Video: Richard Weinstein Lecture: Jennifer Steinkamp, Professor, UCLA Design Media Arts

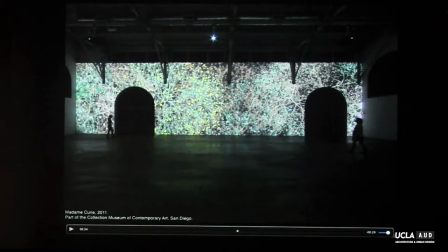So the piece is about five minutes long, it's 80 feet long, so I had to make something that It could pass down 80 feet, but not too fast. When you make projection and you make it large, you really have to slow it down.
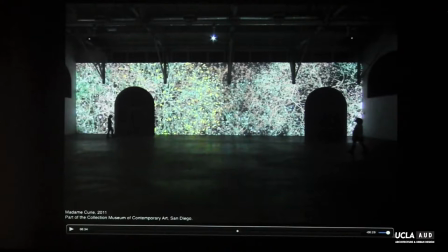Otherwise, it's too nerve-wracking or something. Also, I noticed as I get older, I like slower motions. Sort of, I don't know if that's a good thing or not. Maybe I should start speeding things up anyway.
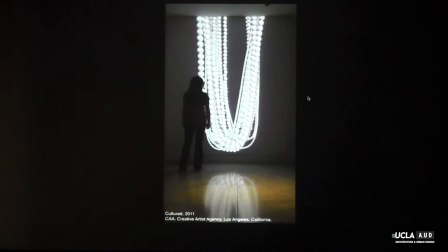I like making jewelry for architecture and I want to do more so this this was for
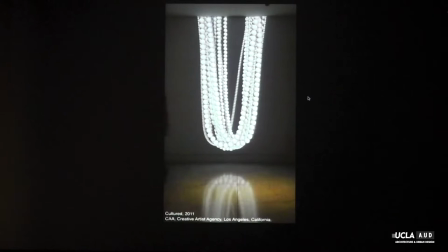a fundraiser that was held at CAA and all the women have heels like this high they're really great shoes so I felt like the building needed some jewelry
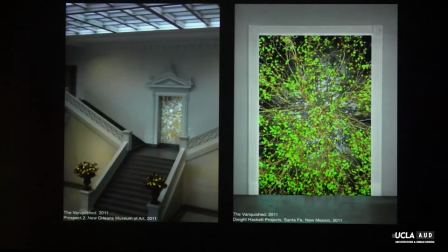I think it is yeah this
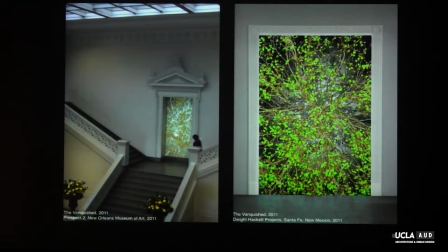piece was done in New Orleans and